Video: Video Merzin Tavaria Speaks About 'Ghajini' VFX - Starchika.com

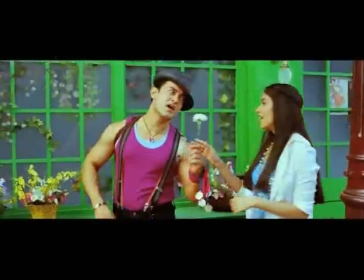4:15 So that's where it took time to just match up all the layers and to make sure that it all fits in and looks seamless.
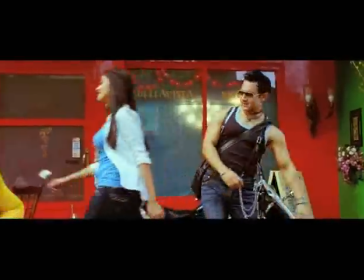4:21 So if you notice in the song, 6 characters and this same person, but his actions all are very different.
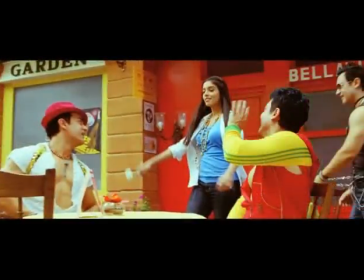4:26 So they don't look like all of them. In fact, his dance moves also are just a little off, like any 6 different dancers would be performing.
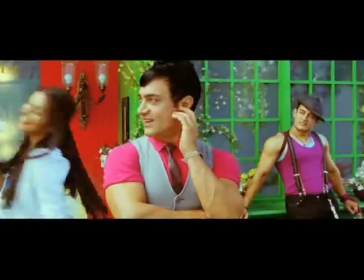What about Jia Khan's Lattu number? What all have you done in that? The Lattu song was last minute addition. It really juiced us out because directed by Ravi Udyawar, who is known for his visual artistry and is very visually strong music video and ad film director, when he was brought in just for the Gia song. So not that I was worried about it, but I was worried about deliveries, because almost 3 weeks before release, the intro of the song,
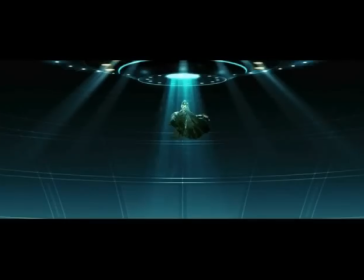5:06 where she's introduced for the first time, she's shot on a green screen and she actually drops down from spacecraft kind of a feel.
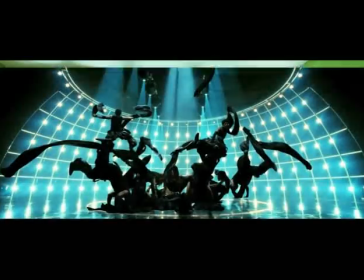5:12 And then she drops down and there are dancers that actually pop out from behind her,
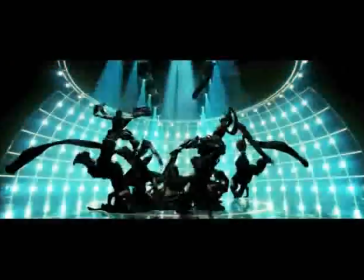5:17 making it look almost like she is a drop, and there's a splash that happened.
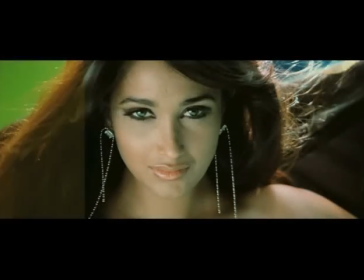5:23 That is what Ravi Udyava's whole vision was. We have a matte painting in that we've put in the background, color corrected her, we've lit her from the top.
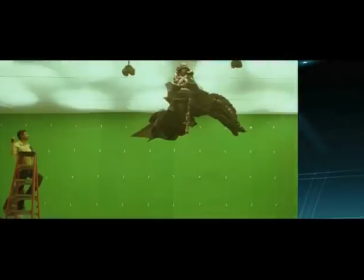5:31 I'm quite amazed that we were able to do in the 3-4 days that we really struggled on it. What is the second scene that you're going to show it to us? I believe the airplane one? The aircraft sequence is a private jet lands in an airstrip. On location, suddenly the production realized that airstrip actually looks too bare. It looks like jungle and it doesn't give this feel of a city. They called me up and they said that, is it okay if we shoot here? Can you add some buildings? So we say, yeah, sure, we'll do something about it. It's not about adding. I think what we'll have to do is actually replace. So in some shots, we've actually landed up replacing.
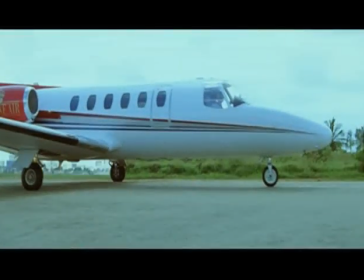6:02 So these are some of the shots. So we have the aircraft.
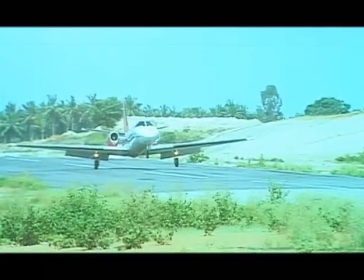6:05 So, for a shot like this, where we have the aircraft was shot in a place where there is, just trees.
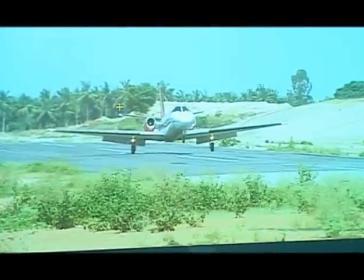6:14 There's this little sand and you can't make out anything. This doesn't look like a city.
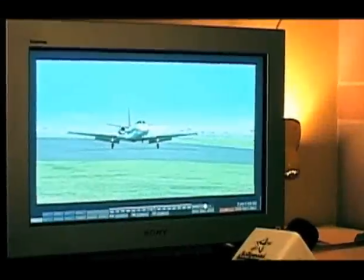6:18 This is the original shot. It looks like it's Goa, but Now it's the animated world. we added a complete city in the background.
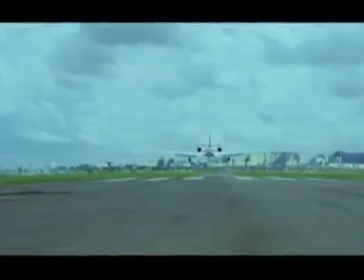6:24 We replaced the complete tarmac, making it a little more like a city airstrip rather than put in a lot of grass. So finally, when you see the whole sequence, it looks like whole city and a part of the story rather than a cutaway into a middle of nowhere.
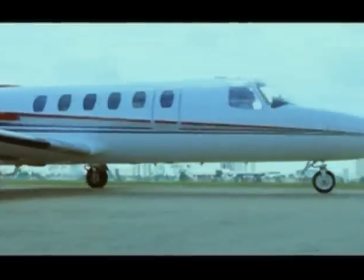6:38 What is this technique called? Called matte paintings. The matte paintings are created using still images, but still images actually remove all highlights and shadows, and we put in, and the artist actually paints in their own highlights and shadows. Takes a lot of images and cuts and pastes them and creates a whole new image out of it. One of my personal favorites is the maple leaf. It's a small sequence, but I think it has a beautiful impact. Can you just talk about that and see that as well? The maple leaf sequence is just a very small touch to the whole scene. Actually make the scene more romantic, more lyrical. Ghajini is a very unique film for us because we have a whole spectrum of VFX shots in this. There are more than 300 shots in this. But what's unique is that basic things like it's an action movie, so there are lots of wire removals. But besides that, there are some weapons that have been added, some action scenes where you can't actually have as a rod that is in Amir's stomach. That has to be done in 3D. So all those things are obvious elements that you expect in a film.
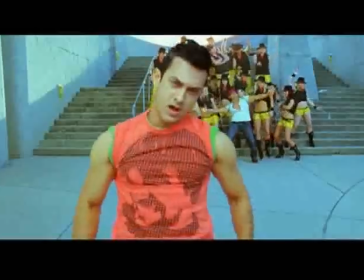7:34 The maple leaf sequence, which is a very invisible effect kind of a thing. Right up to the point of the Becca song where there are very obvious in-your-face VFX.
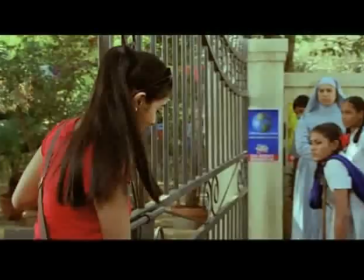7:42 You've got 6 Amirs dancing. Yeah, that's not real at any point. But all that is done keeping logic in mind, trying to make it as realistic as possible. There's one particular sequence of Amir's skull that has been used for the doctors in the film as well. Can you just talk about that?
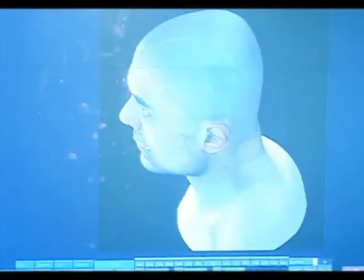7:56 We actually took a lot of stills of Amir. We created a 3D head of Amir. We had show the scar on the head. So there was a whole detailed narrative in this, but the director suddenly felt that scene was not really required. We didn't have to go into showing the details of that, just a small image on a screen. So the story is important, not the VFX. We struggled on it for almost 2 months. We're happy with it. It goes on our showreel, but it's not part of the film.